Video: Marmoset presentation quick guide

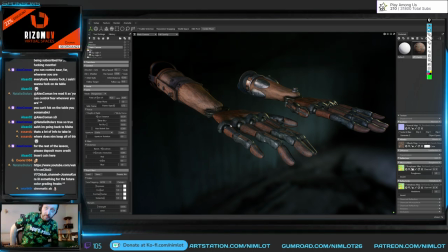[25:25]
I'm back. Welcome back. Come back. Okay. So the other, you put a little bit of chromatic aberration, right, to give it a more realistic feel. And the other thing that you can do is to add a little bit of grain, right?
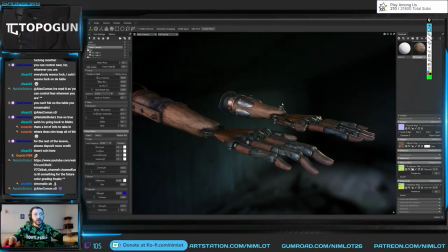[25:41]
Because there's a little bit of noise in the scenes, especially if you have a dark setup like here, right?
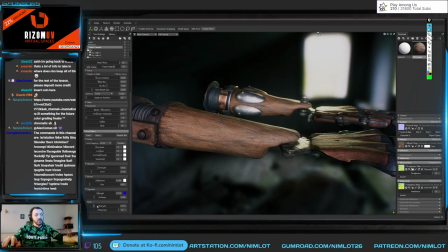[25:47]
You're going to get this kind of noise in your background, but obviously don't go like fucking crazy like this, because this is, you know, it's going to ruin completely your image, right? So you put a little bit of grain to get even more of that natural feel of your shot.
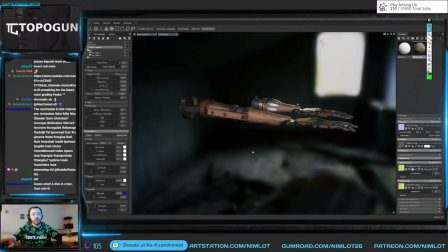[26:07]
Mm-hmm. Right? After that, it's all about, you know, compiling a scene like I did for you, right? Like just, as I told you, like, just grab some Megascan assets, you know, you pick up a table, you put a fucking...
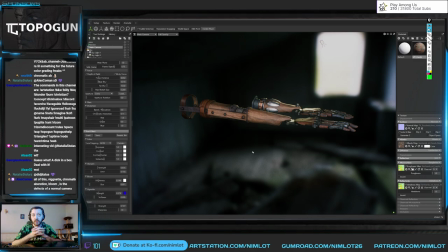[26:28]
Yeah, all of these are the effects of a normal camera, but it's what also gives the realness to your shot. Otherwise, it's looking fake, right? Like, if you don't use any of those,
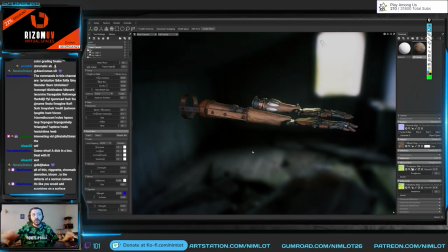[26:45]
it will look very fake. And then you have, you know, you have a light setup that can work, right?
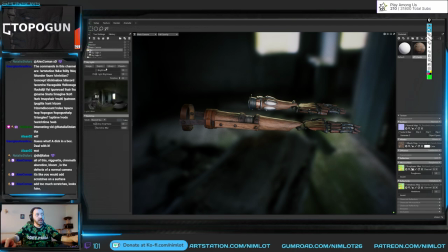[26:53]
And even if you go and let's say you're not going to keep your sky like this, right? And you want to put like an ambient sky, right?
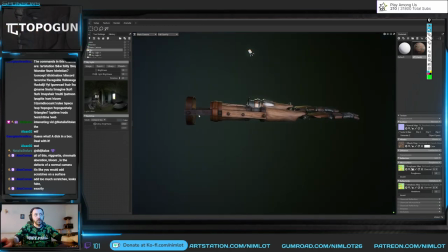[27:00]
Where you only have like a color. Or you want to even go straight to a fucking color, right?
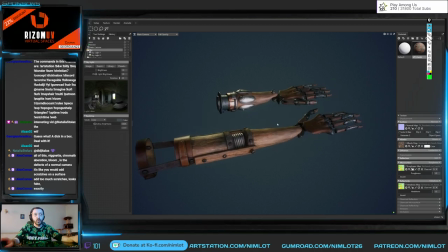[27:06]
This will still feel like quite realistic and believable.
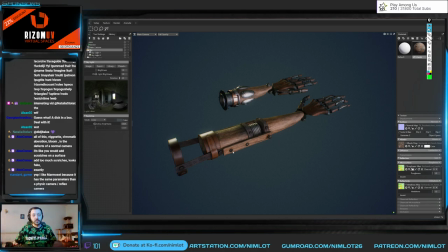[27:20]
And if you compile a scene, like put together, you know, like I sent you, like the images that I did today, right, for you in half an hour, then you can have something that looks really nice, really fast, you know, like this.
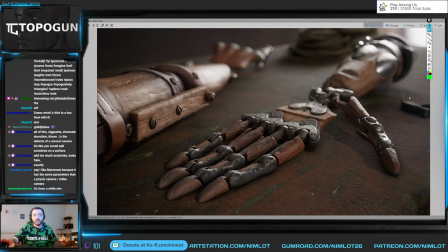[27:38]
When you was setting the light by clicking on this window,
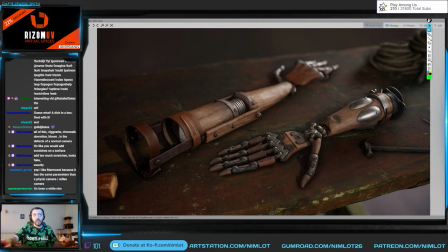[27:44]
how you figure out where exactly you should click to set it?
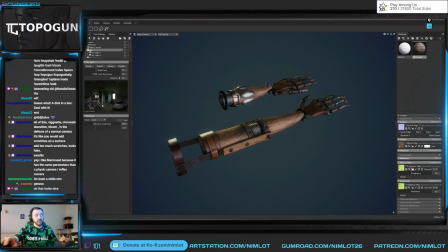[27:49]
Where it's light on the fucking map here. Where is the light coming from on this map? Hey, Sam. Oh, on these windows, right? Yeah, exactly. It's coming from the windows, right? On a different sky, it comes, you know, from these doors.
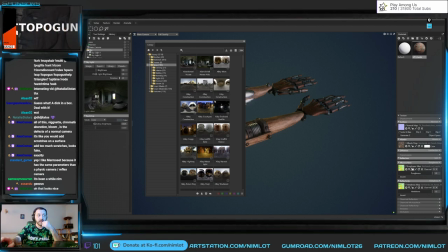[28:07]
On this sky, it's coming from the sky because it's an ambient light, right? On this shot, it's coming mostly from this fucking street light. That's where you click to create the lights. But you don't really need to create the lights exactly there. But it's, if you do that, you're kind of making sure that where you created the light,
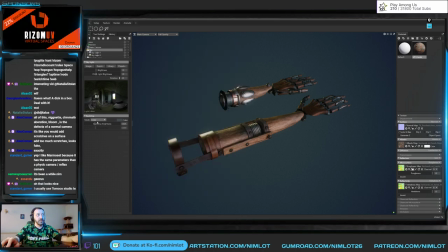[28:27]
it's also where you have on sky, on your sky, even if you're going to use an ambient sky, right?
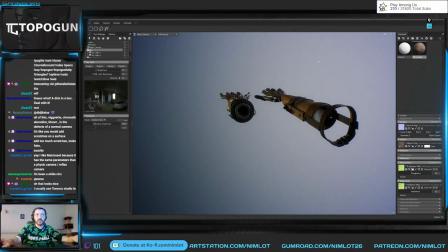[28:31]
It's kind of where you're going to have on your ambient sky, at least, you're going to have the whiteness, the light values, right?
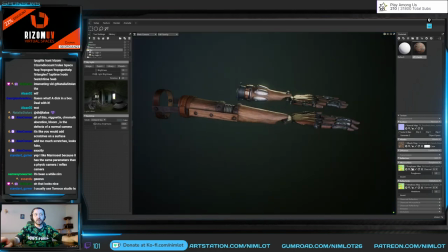[28:39]
So if you put this, it will always... You know, your light is going to cast kind of from there, right?
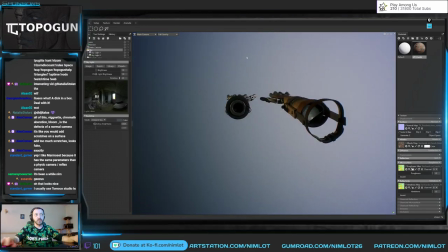[28:46]
So it's going to make sense if you're going to make an animation around. It's going to make sense that your light is casting from that direction.
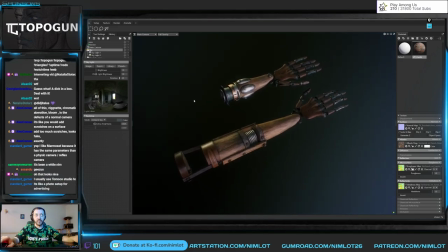[28:56]
You understand? Yes. Yes. And then you're going to send me a scene with 50 lights again? No. Yes. And then, as I said, like, you can add some extra lights, like, for example, in this kind of shot,
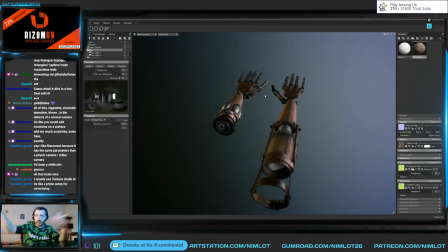[29:14]
in the position where the arms are, because they're like this and the lights are kind of casting from sides,
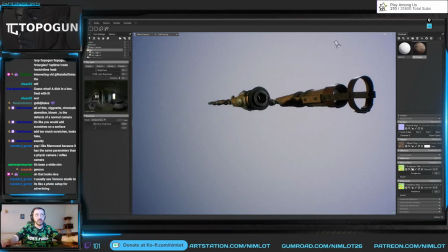[29:20]
right? Where the fuck are the lights, right? The lights are not casting from top, right?
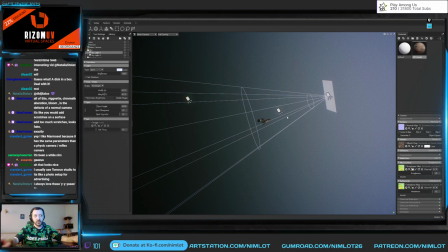[29:27]
I moved them a little bit to cast from top, but they're not really from top.